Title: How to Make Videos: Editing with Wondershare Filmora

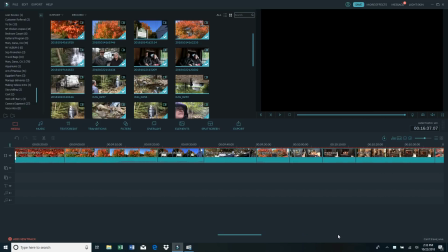And at the end of a YouTube video, you see those other screens pop up that suggest other videos. I can do that after I upload.
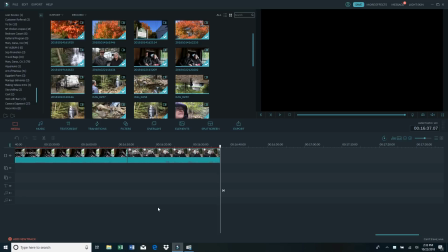by adding what's called end screens, and those end screens are the last 20 seconds of a video.
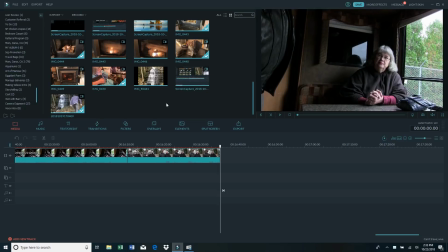So what I always do, we don't like it when somebody puts the end screens over top of when they're still talking, because you don't know whether to listen to the talking or read the end screens. So what we always do is we put something at the end that's not going to interfere with them reading the end screens and deciding if they want to click on one of the other
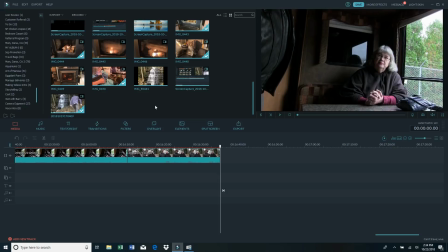videos that we are recommending. So for that, we always look for something that has to do with the video that we just did. So for this one, I actually have this photograph that I took with a cell phone, and it's a time lapse, and it looks really nice.
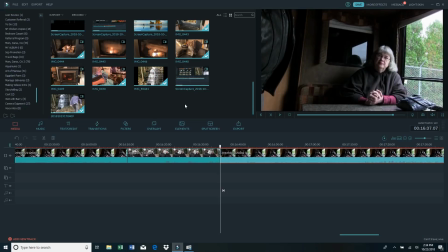So I'm going to add that right there at the end. Whoa, that's the wrong one.
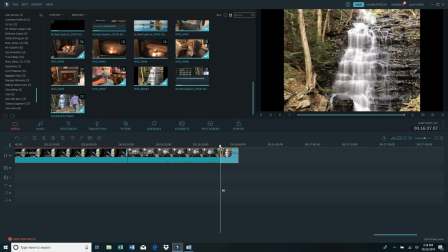That's weird. Remove that. Okay, there it is. Now this is just a photograph, and I want it to be, the end screen is 20 seconds long, so I usually make this about 21
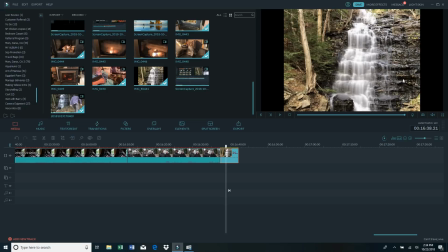seconds, so that this will come up, and then a second later all those 4 videos that I'm suggesting will come up. So with a video clip, you can't change it. It is what it is as far as the length.
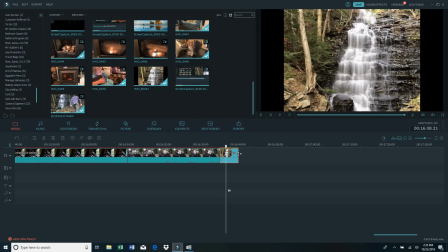But with a photograph like this, you can actually change it. You go right here and you click and drag, and it tells you the duration.
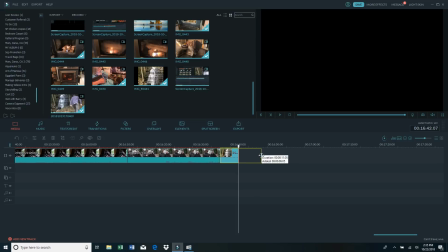So look at the top number, duration, bottom number is the amount that I'm adding. So I want to take it out until the duration is about 21 seconds.
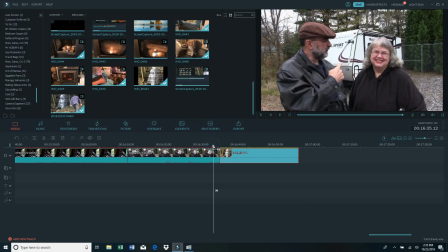Right about there. So now, as it's playing along, Our travel trailer back here,
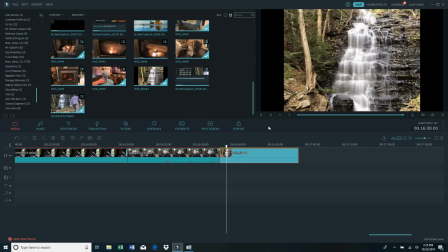what we call the cottage. it'll go to that for 21 seconds so that I can do my end screens. Now I also have most of my montage of fall things in here now,
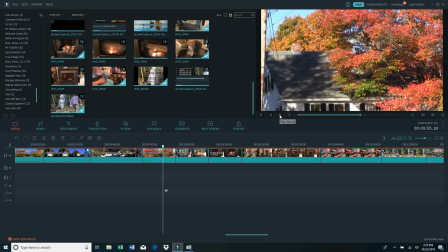so I'm going to want to start doing some transitions between the scenes.
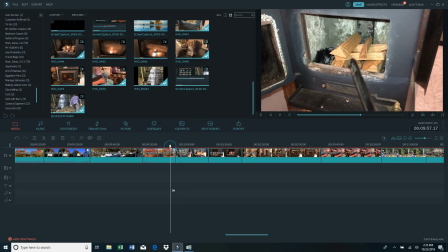And I can, well, these are kind of like all fall
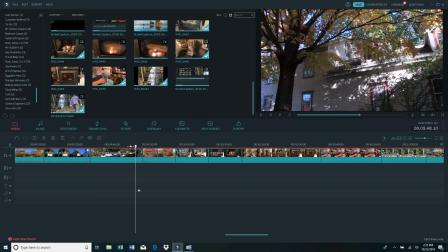scenes, you can see that, and by the way, you can just click this and drag it back and forth.
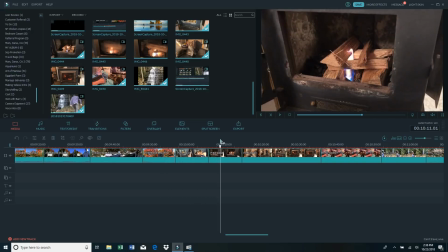But then here I go to starting the fire and sitting there in front of the fire in the winter.
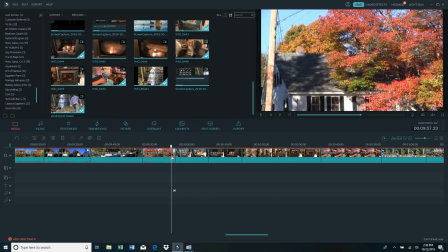So right here is kind of a bigger transition from, because I'm changing subjects.
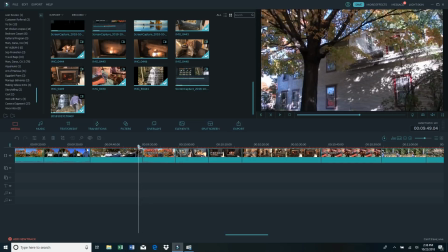If I'm going to just go from here to here, it's kind of the same subject, fall foliage. So I want to do what I call a soft transition. So I'm going to go to transitions, favorites.
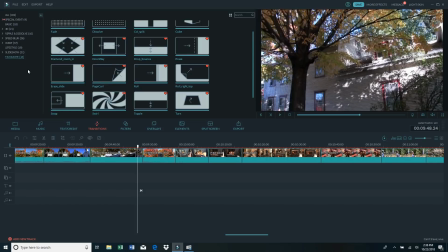For a soft transition, I'll do something like dissolve,
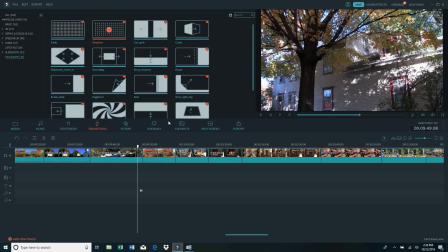which is this one, and that looks like this, where one dissolves into the other like this,
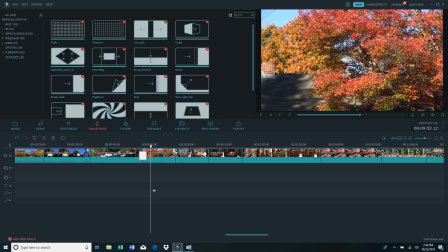which looks kind of nice. But going into changing subjects from the fall foliage
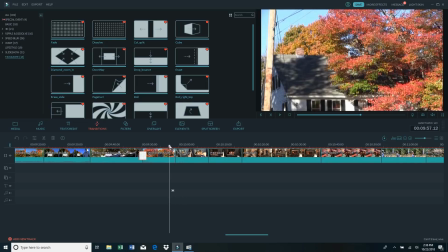to the fireplace, I want to do something a little bit harder. Instead of a soft transition, I want a hard transition. So the cube is nice, that looks like this.
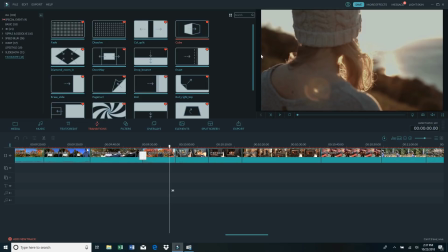Or
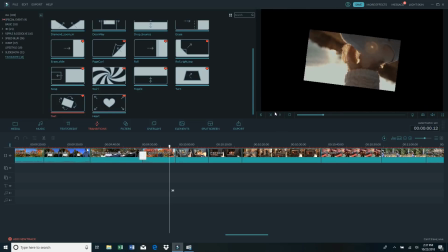this one is nice, the twirl. It makes a real definite transition.
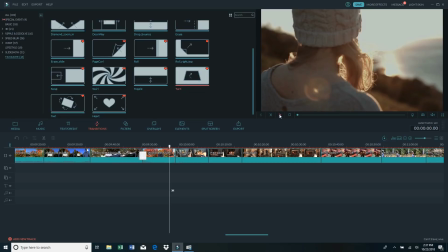There's also this one, I kind of like this one, the turn, like that. Actually, I think I'm going to use the twirl. So I'm going to click here in the center, and that adds the twirl, so that looks like this.
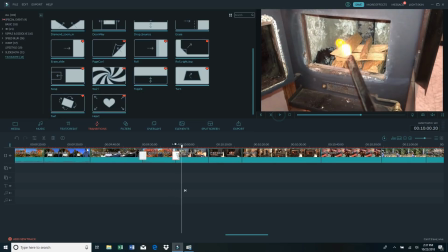Let me try that again.
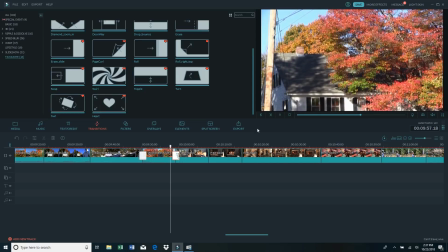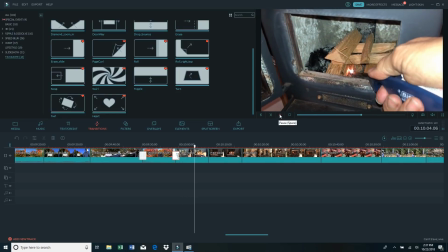There you go. Now I'm lighting the fire. So I'm going to go through and do different transitions. I always try to break them up, and I do different ones. I don't always want to do the same one.
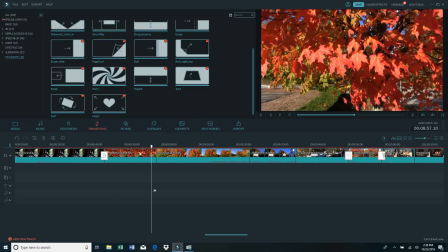Here's one that I like. It's called the erase slide. I'll just stick that one in here so you can see what this looks like.
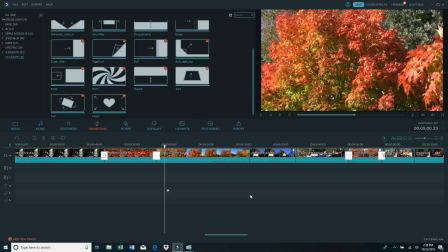And I don't always put transitions. Sometimes if you do too many transitions, it gets kind of overwhelming. But if you do tasteful transitions in key places, it can really make the whole video feel more professional.
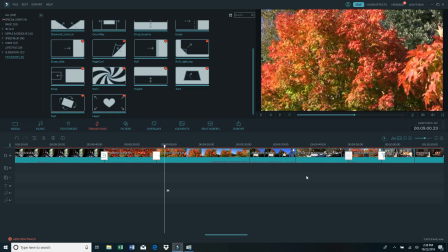So I'm going to go through the rest of this now and add transitions to where I want them.
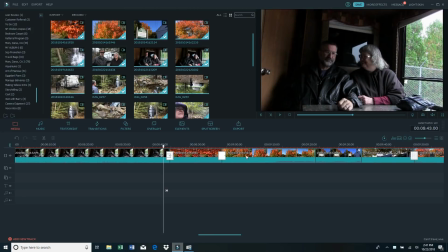So now I pretty much have all the different montage clips in for the fall. And what I want to do is look at them all, and I just want to play the whole thing and see how it flows.
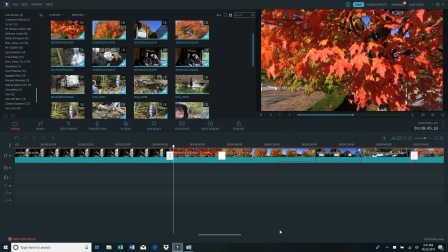And right off the bat, what I discover with this one is that it's too long. Just keep watching it, and if I would leave it go like this, people would start to get bored by this, so I have to cut it down a little bit.
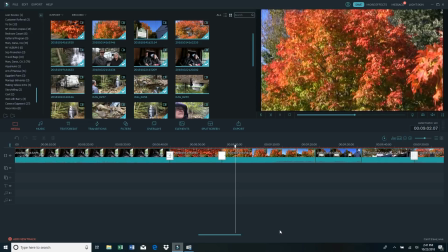And then I go to the next one and see how shaky it is right here at the beginning. I want to cut that shaky part out, so I probably start it right about there.
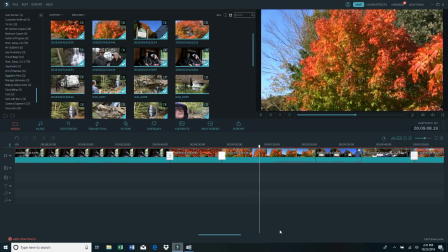And then I also see that this one is way too long as well,
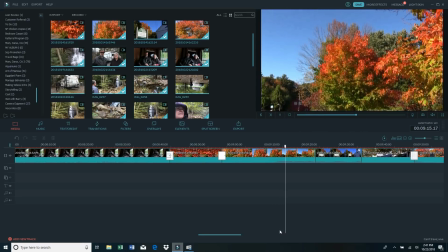and this is just, it makes the thing move really slow.
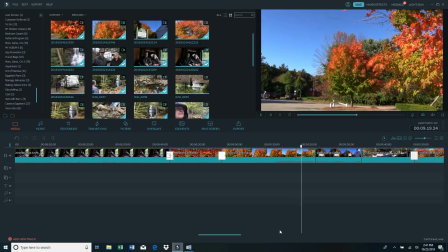It's just too much.
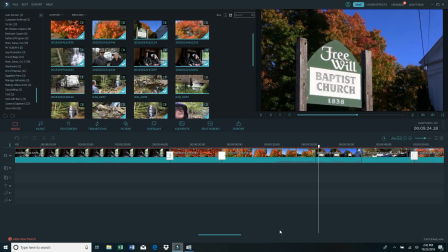And then it goes to the, and I want to cut out that shaky part at the end, and then it goes to here where I've already adjusted that one.
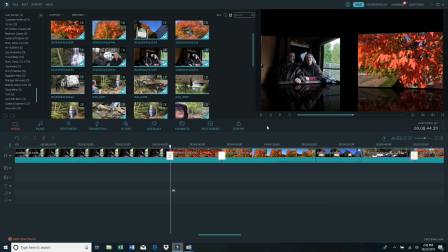So what I want to do, I want to go back here and I want to cut it so it's not too long and boring.
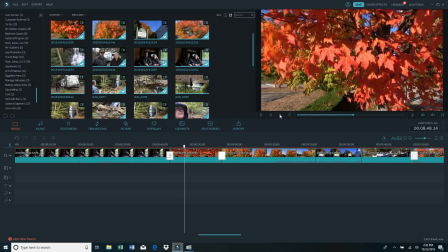So I'll go maybe about that far, and then I'll cut it and delete this section.
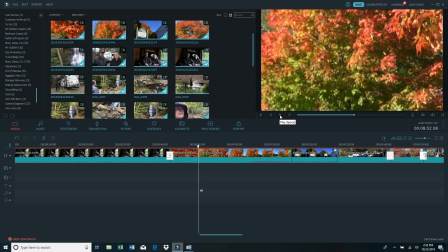Then I go into the next one, and remember the beginning of this was really shaky right there.
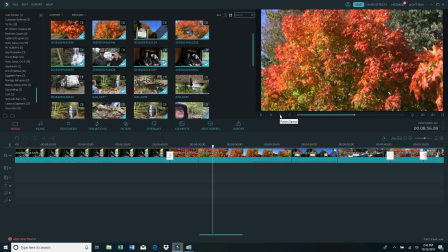So I want to wait until it settles down, and then I'll start right about here, and I'll cut
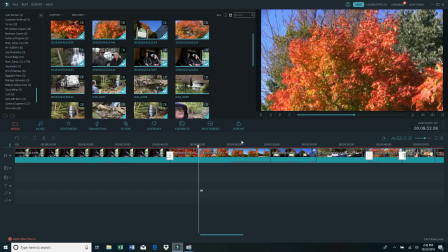out this section. And then this was also too long and it was shaky at the end. So
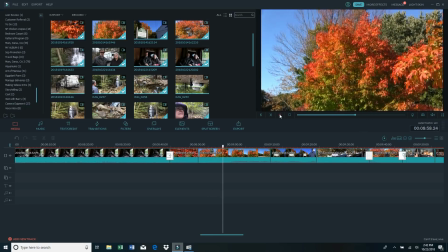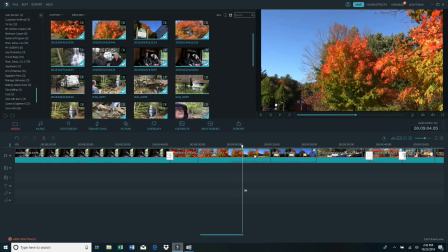I'll stop it right about there. See, there's still almost half of it left. That's just too much.
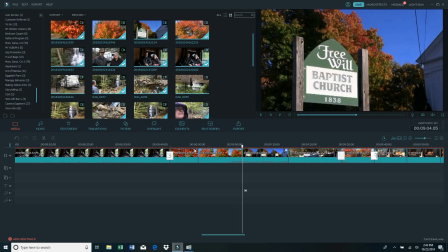Cut that out. Now, when I adjusted it, I lost my transition here.
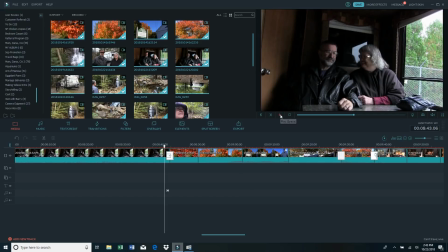Let's see what this transition is. Okay, that's a hard transition.
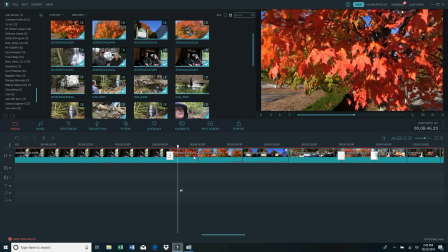So the next one for right here, I'm going to want a shorter transition.
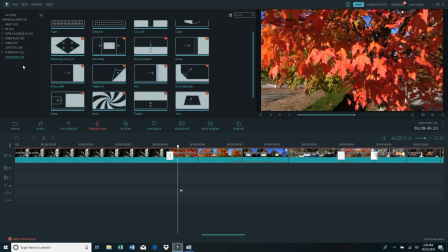So let's see now. What do I want here?
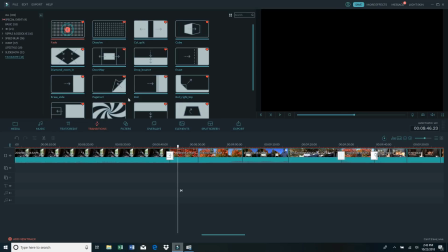Maybe a fade, so it looks like this.
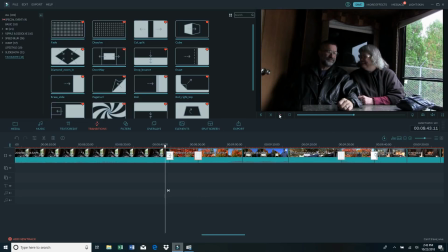So now let's look at that whole section and see if it flows better. Of course, I haven't added music.
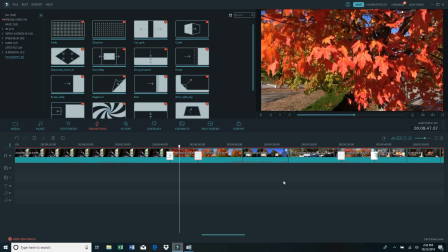This will all have music over top of it.
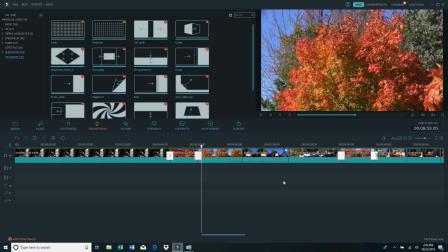Let's see, just by about the time you start to get tired of it, it moves to the next one.
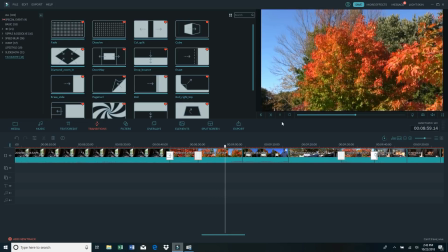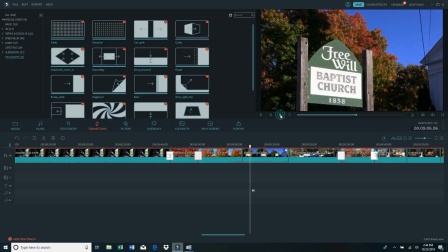And then it jumps to that. I'm not going to put a transition there. Sometimes it's good to leave transitions out. So it's really a lot of creative license that you have here in making it flow properly and keeping it moving along, and don't let it get too bogged down.